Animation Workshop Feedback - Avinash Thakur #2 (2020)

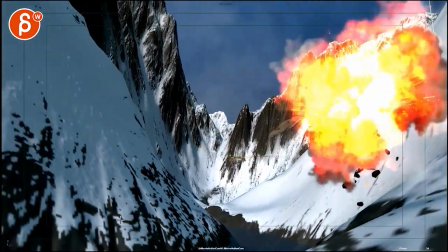Maybe a bit too even in timing here. If you watch this, you got 1, 2, pause, and 1, 2, 3, 4, 5.
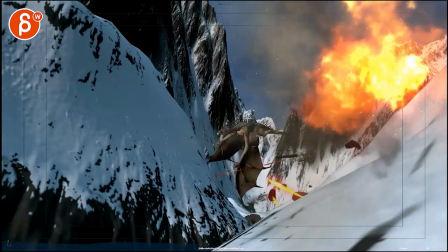It's a bit too where it's, I will go, and then maybe a half flap, and then 1, 2, 3, 4, 5.
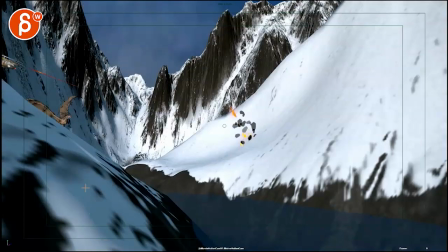You have something where it's a bit more, say, texture in timing, which I'm seeing a bit more, some variation and contrast in that.
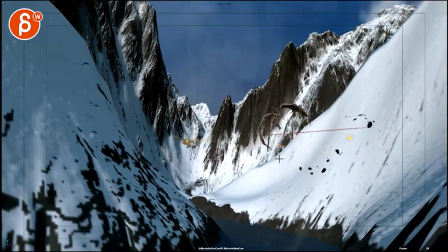But as it happens, it's cool. You got your drag overlap in the tips. Let's go here.
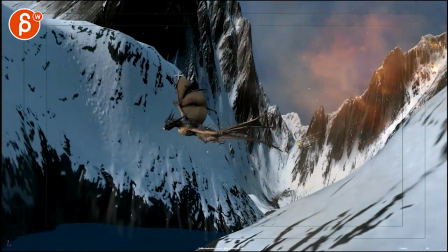Broken wings for the up, that's fine. And then going in here for a drag on that.
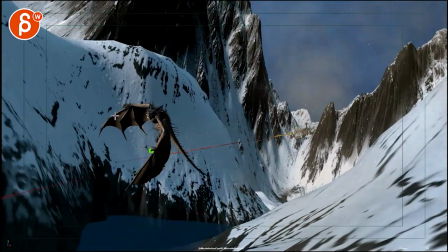It seems like you have a back to front flap. You might even go a bit more, but I think from that angle it's a bit hard to see. But it all feels really nice.
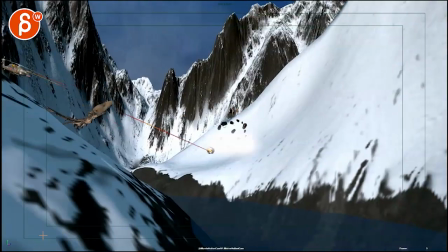Also the influence here, it's really neat. don't see what's going on the chopper. Does the chopper have a weird Y rotation in the body?
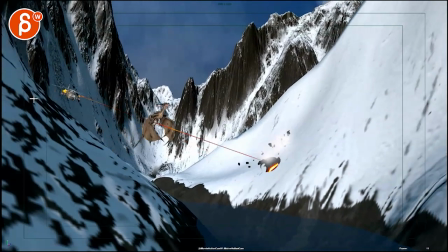It's pointing this way, and it's pointing at us. And then kind of three quarter.
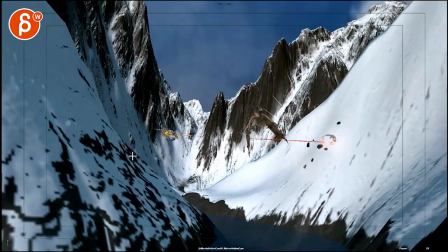Watch out for that. That seems a bit funky.
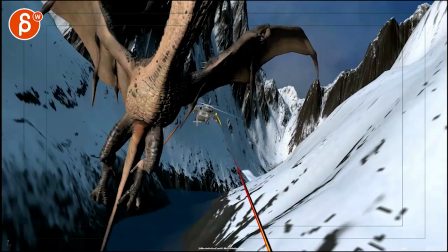Same thing here. Watch out. It has a bit of a, right there, a bit of a sharp Y turn where I will go a bit more.
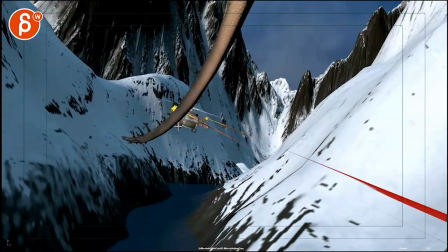They can crab. Choppers can crab a lot. So at this point, it would still, that nose here-ish would be a bit more pointed this way.
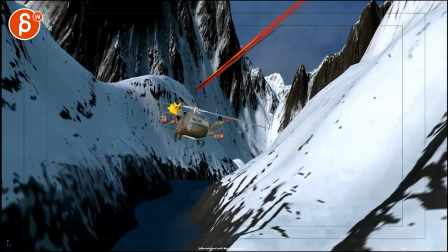And then maybe even here, you're pointing away from us this way.
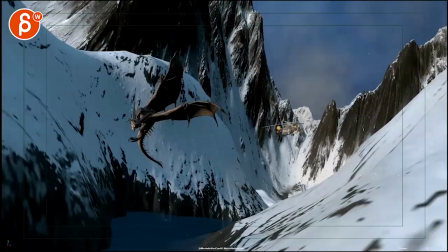And then it comes back a bit this way. Ba-bang.
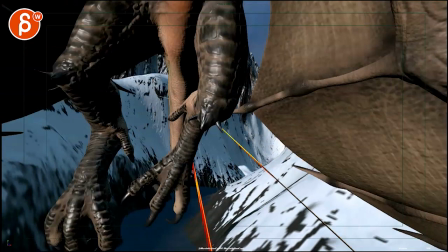It's cool, though. It's cool to have that there, though. I think it's overall very neat.
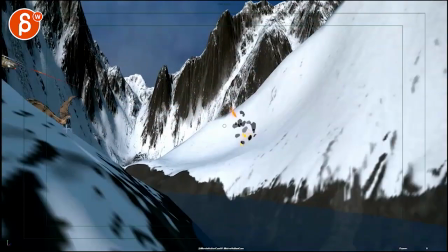That's the biggest thing to me. It's just kind of dial thing. Watch out on that. And the rhythm of this.
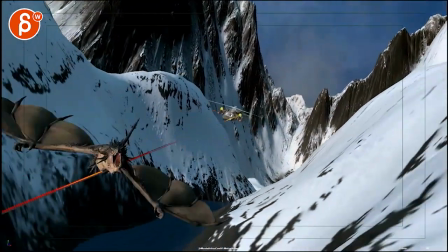This going through the fire would be cool. It's not a deal breaker. But the biggest thing is this crabbing here towards us.
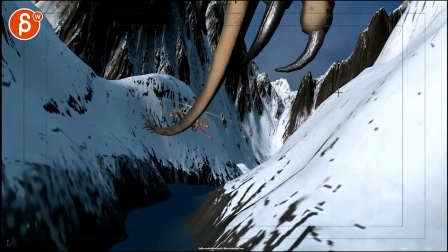It just gets very big and it kind of pops out of frame. And you have big shapes here just kind of pop out over one frame.
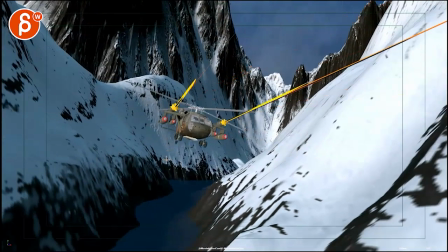So I would have that a bit more gradual. Then that's cool.
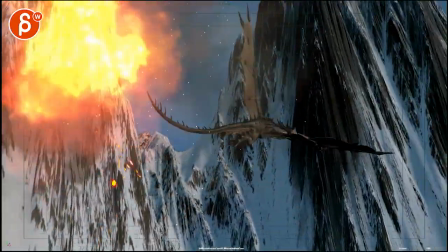Like all of this. A little adjustment. A couple flaps there.
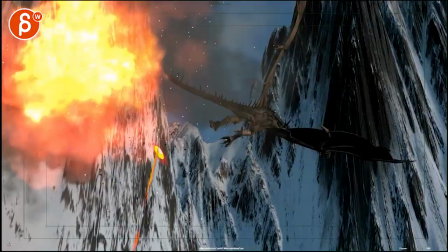That's cool.
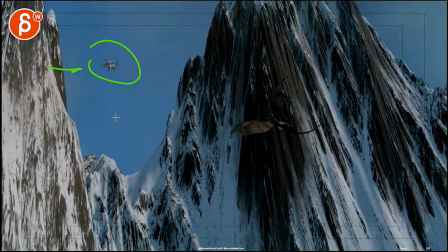And then you got this guy coming up, showing the next threat. I think that's a really great change. That's really nicely done.
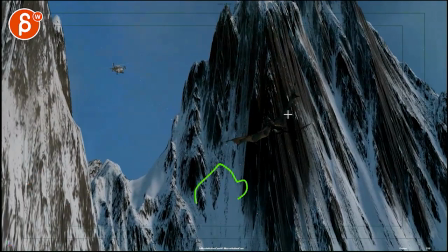That'd be picky. I would say cheat the texture and put some snow here. Because we're losing the silhouette.
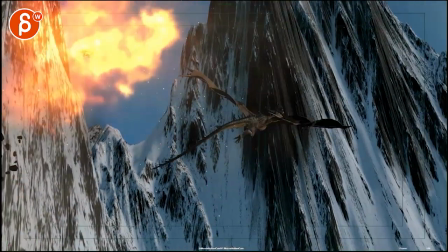It'd be cool to kind of have a nicer view. The dragon at that point.
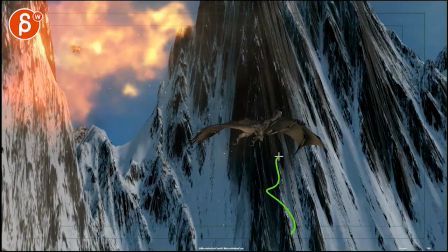Maybe that's one thing you can do is maybe put some haze, like a hardware fog, that kind of very subtle. Maybe that's going to get hazed out a little bit. Then we can see a bit more of the dragon, however you want to do it.
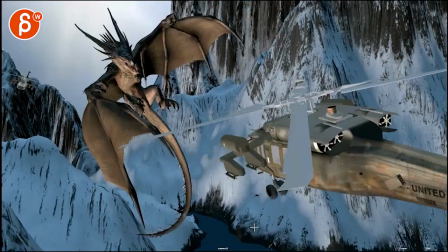This one I felt is a bit strong in the up and down. In what the, I don't know if that's part of the camera or not.
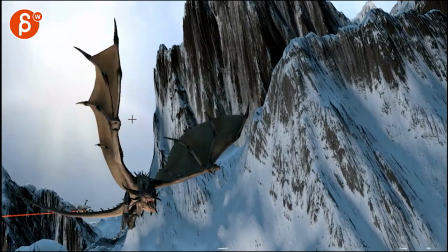It seems maybe both, camera and dragon, but I would reduce the up and down translate a little bit.
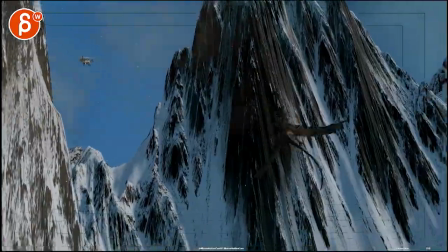So the thing that happens here, though, is as we get into this, was this all clear?
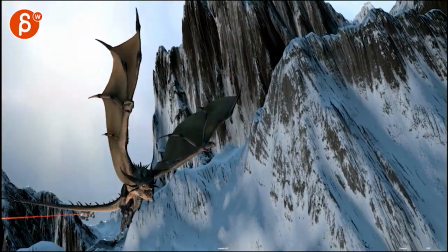That's cool. We see the next guy. All right. That's cool. Then it gets a bit funky.
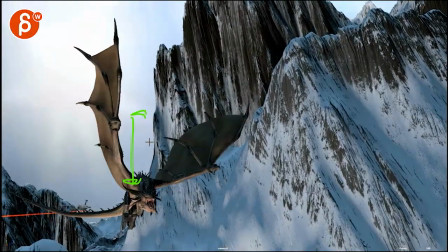I would avoid pops like this where stuff just comes into frame. So the other thing is, let me see.
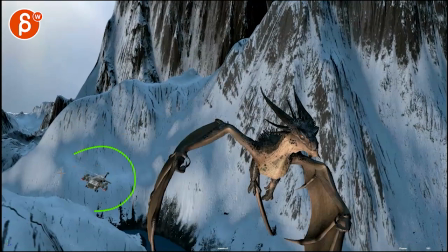That's cool. We see this.
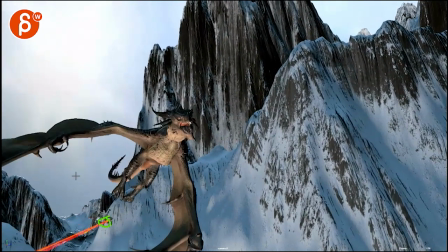That's fine. Again, it's a bit of a bummer that this does not happen here. For a nicer silhouette for that chopper up there.
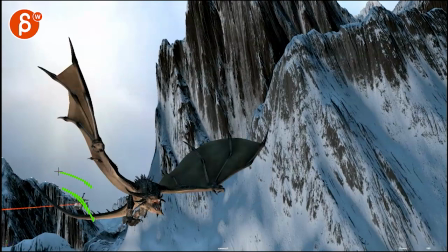Even here rides that line. It'd be nice to be just here. So you have a, like I said, cleaner silhouette.
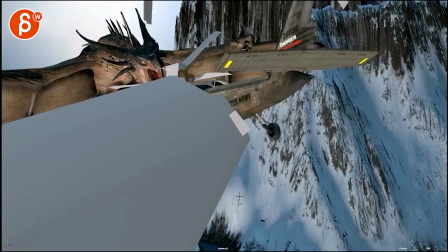Then have to be careful, the rotor stuff. I guess you're going for action here.
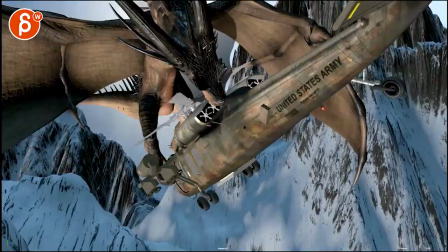It just feels a bit distracting and poppy. I think it's not reading too well there.
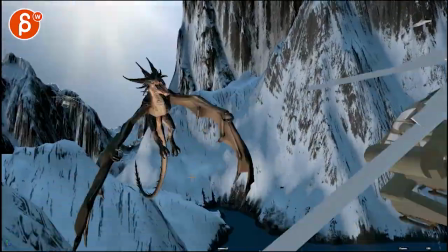And then we have a lot of craziness in the camera. I think it's a bit too crazy.
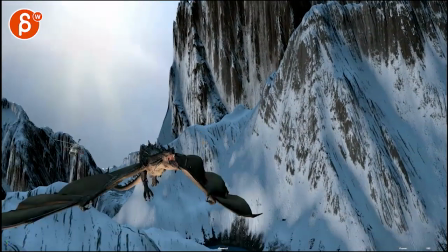I would for now just keep it a bit more static. So the camera really wouldn't have any shake here.
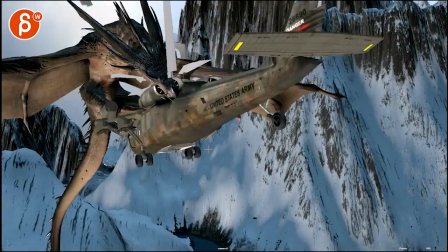It's just trying to frame the action.